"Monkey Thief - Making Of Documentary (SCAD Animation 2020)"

One of the best things about a film is when people walk away and they say, man, that really hit home for me, you know? Maybe there's people there that like stuffed animals and stuff, and people who have a monkey maybe at home, and they shared their monkey or something like that, especially with an emotional film like this. It would be a very, very good turnaround where people come around. They're like, I like that film, I wanna watch it again.
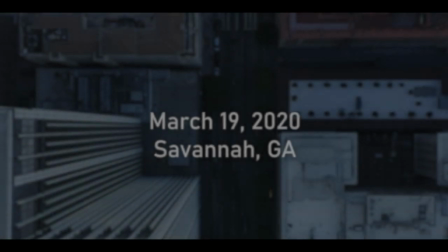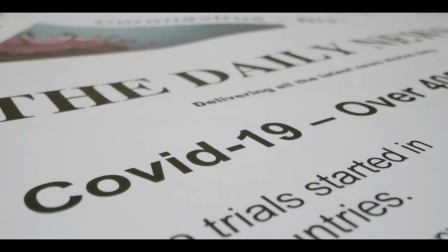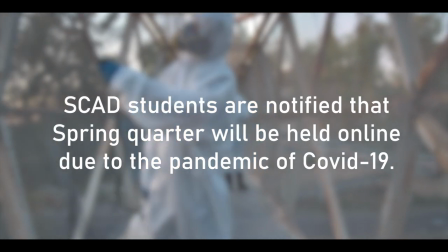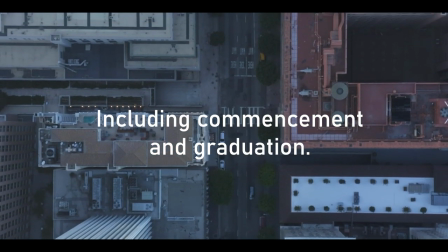Some senior films, if it never gets done, and then you still are here in Savannah a year from now, I would much rather them just be like, just cut it, rip the band-aid off, and it's gonna really sting at first, but I hate to just not get to move on, like, with my life. Do you know what I mean? Maybe that's cynical, but it's just like, I don't think it's healthy in a way of like, you don't get the graduation, you don't get the final chapter. No, it's taking a while. So I mean, like I keep saying, this is gonna be a snail's race, because we're racing to get to the finish point, but everything's just so backed up this way because we don't have the amazing capacities of Monty has. Okay.
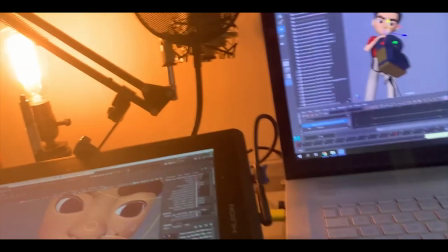Is this working? This is working. Here's my setup. I have my laptop hooked up so I can work it on here.
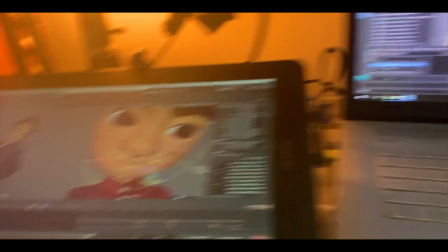And then if I get bored of looking at this screen, I can look at this screen. But yeah, this is my setup.
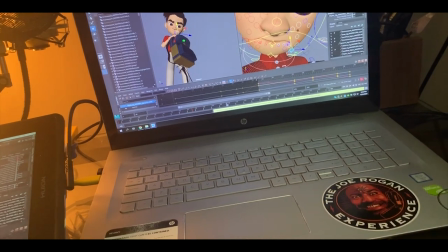I work on this stuff here, and this is what it looks like. Yeah, being sent home has kind of been a mixed blessing. I get to see my family a bit more, and it's been nice with that, but
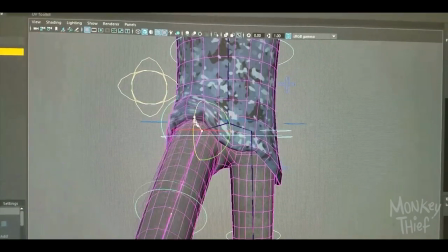with that, that's been kind of a big distracting factor for trying to actually get stuff accomplished. It's a double-edged sword, really. It's tricky figuring out exactly the best way to figure out working from home and having to problem solve and not having a tech crew and
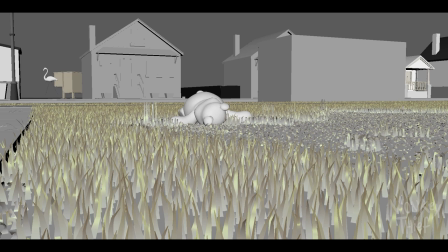having to download files from the Kowlab space because my computer can't reliably access it and sustain an internet connection. It's a time. It's better than getting sick. It's better than like being at school and having a giant outbreak happen and a lot of people getting sick and dying. Like this is, it's infinitely better than that. I can't do anything like this. I get to explain why they're not done, and I feel so bad. How are we gonna collaborate because we can't be there in person? How are people gonna be held accountable for? How's work gonna be done? How are we gonna be able to use the software? It's been hard.
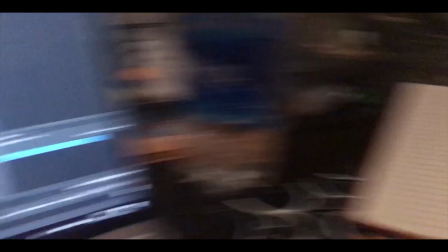If their internet connection wasn't stable, then they couldn't work.
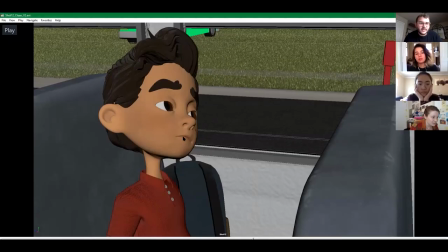It was laggy. I don't know. Can you guys see it okay? Yeah, it's laggy. Yeah. Dang it. What we ended up doing, we have a meeting every Monday and Wednesday because that's class.
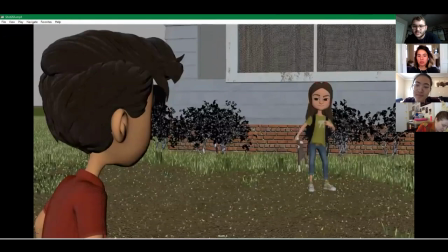We have a meeting on Friday for animation.
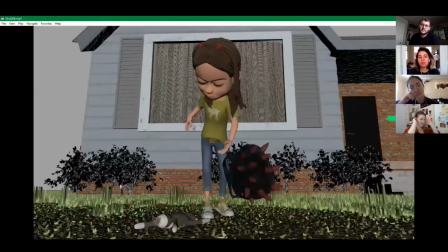We'll have an emergency meeting on Saturdays for animation if needed so that we could collaborate together and make sure everybody's on their game.
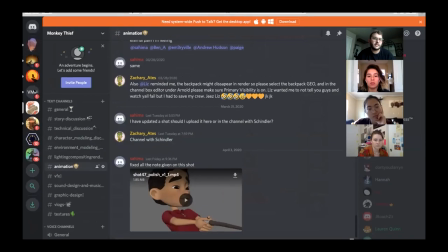So working from home has been a struggle, but we have been able to overcome it. My favorite part of the film is the scene where the jogger comes along and sees the kids fighting,
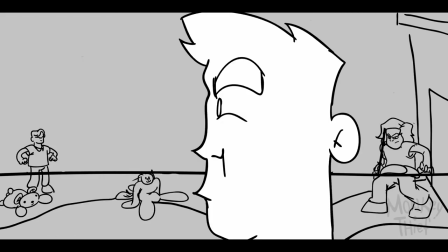just because it provides some much needed comic relief. And I think it encapsulates the idea of looking at things from a different point of view, but in a funny way, and maybe that helps the viewer digest the grand scheme of the whole film. Not to mention, it's pretty funny.